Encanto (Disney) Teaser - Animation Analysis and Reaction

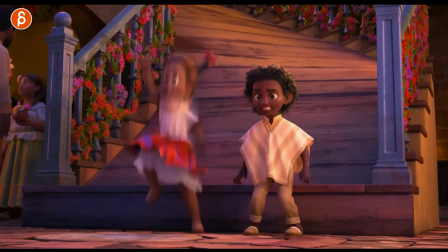[7:06]
comes in you can see that it'll stretch to and then settle in the head it's
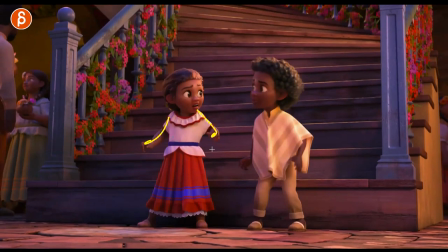[7:12]
great even here going back asymmetry okay i'm gonna put on my critical hat this is going to be crazy i put those fingers out there for a cleaner silhouette so it's not so stumpy this is probably the
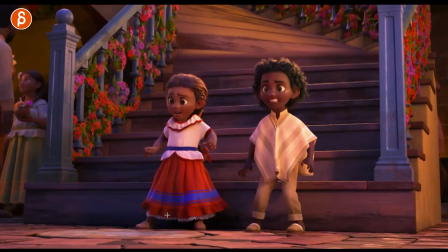[7:26]
most critical i have ever been of someone else's work and i feel bad oh so good though yeah
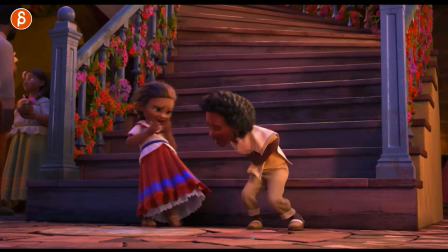[7:36]
look at that even up here a little bit of a foot roll tiny detail so as you have your weight shift all of that and there's an overall lean this way so your rotation is
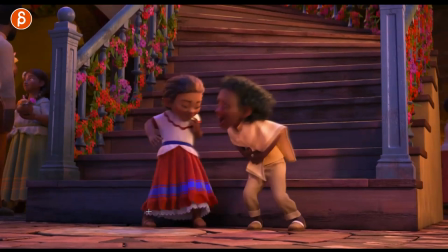[7:46]
going to be this way pivoting off of here well that's great i'm going to turn like that you got a quick adjustment through there
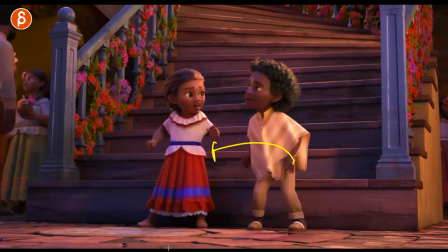[7:55]
telling you every shot you can learn it's so good you can see that too just in terms of body shape changes i love that how they are completely used to all of this this is apparently a magical
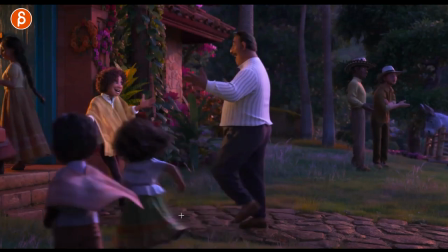[8:08]
as it says here magical place so this is completely normal so this was cool i really wanted to see this frame by frame so she or
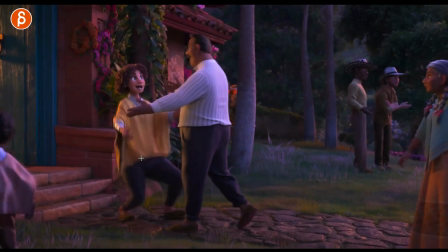[8:15]
it transfers oh look at that nice body first
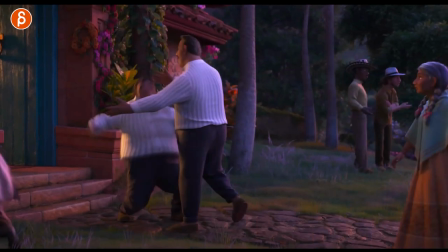[8:22]
into that i mean that is a fun shot let's watch this this is a longer shot probably if you watch this uninterrupted you'll get some
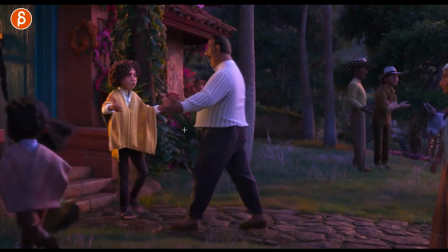[8:29]
copyright strike or something but you're gonna have besides background stuff you have mechanics which you might even go backwards
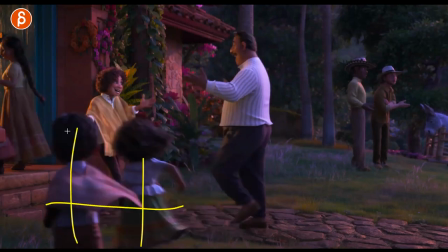[8:37]
a bit and you could have someone go downstairs you got foreground elements with different walks because it's different sizes different ages right then you got scale
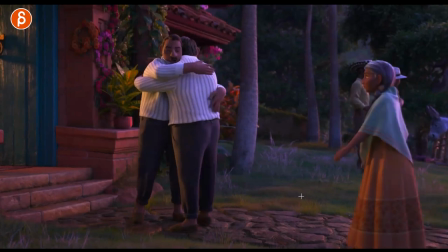[8:45]
difference transformation should be a lot of fun to animate then you got a different character with a different kind of walk and then again let's go through
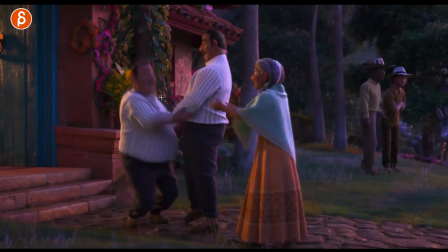[8:53]
this here and pops over one frame but this is fairly similar it's awesome
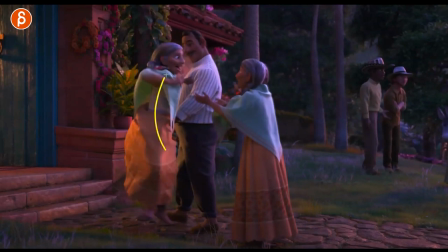[8:59]
going up look at that how the head kind of stays put and squashes through there into this
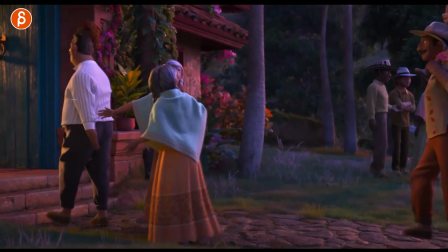[9:04]
that's awesome these are funny walks i like that walk but
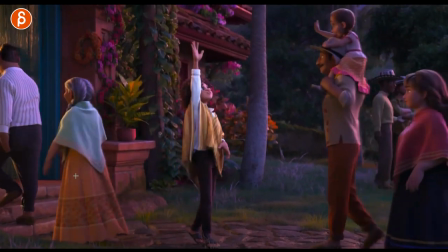[9:10]
then you got the mechanics of stairs up then you got that
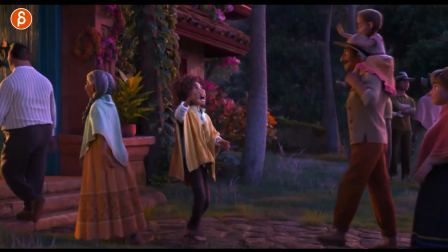[9:16]
we are going head first there so much fun all the cloth sells it too but then you got that that's also
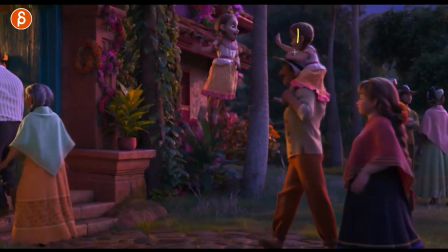[9:24]
fun you got the mechanics of the walk with extra weight on top and just kind of the bounciness there another walk against is so complicated i feel bad where i animated this
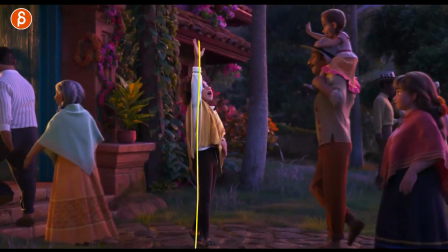[9:32]
so much work got your nice stretch squash with
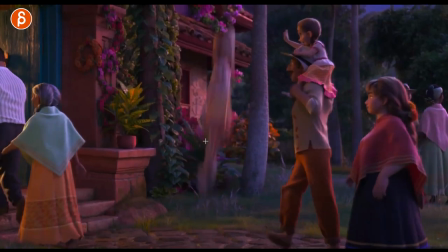[9:37]
a drag look at that stretching of the skull transforms through through the blur,
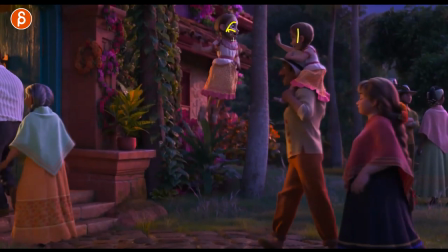[9:43]
nice hold there. But even here you can see the elasticity and just the stretchiness here of the head.
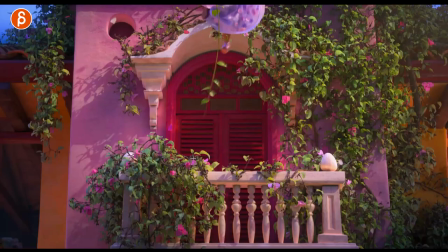[9:52]
It's awesome. And even that on the slap she blinks, come on, so many awesome details.
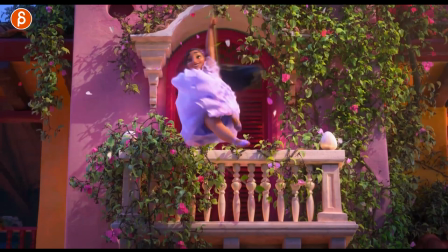[9:58]
More powers.
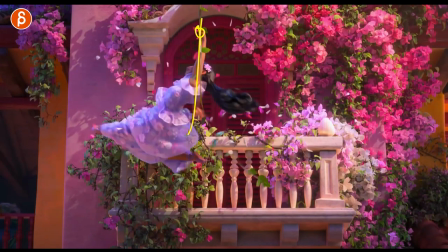[10:02]
Do not underestimate someone holding on to this and having to do a swing.
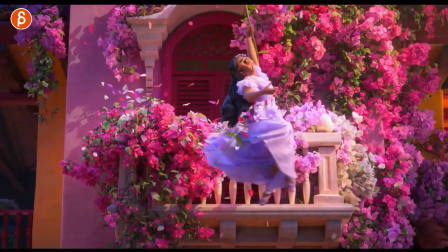[10:08]
It's your pendulum assignment again.
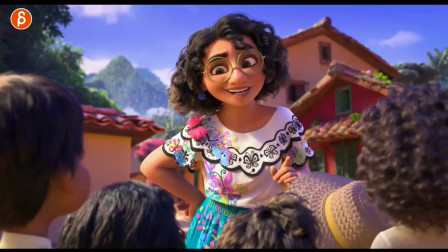[10:12]
all right and here we have a look at the character without powers definitely um maybe it's the butterfly cocoon butterfly changing theme because there are butterflies
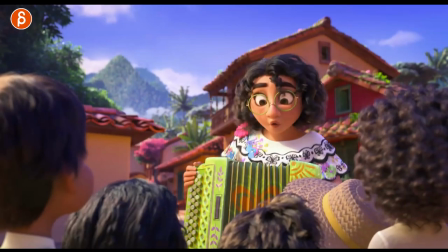[10:25]
everywhere it's cute design though even this here watches in real time it's probably not that long right and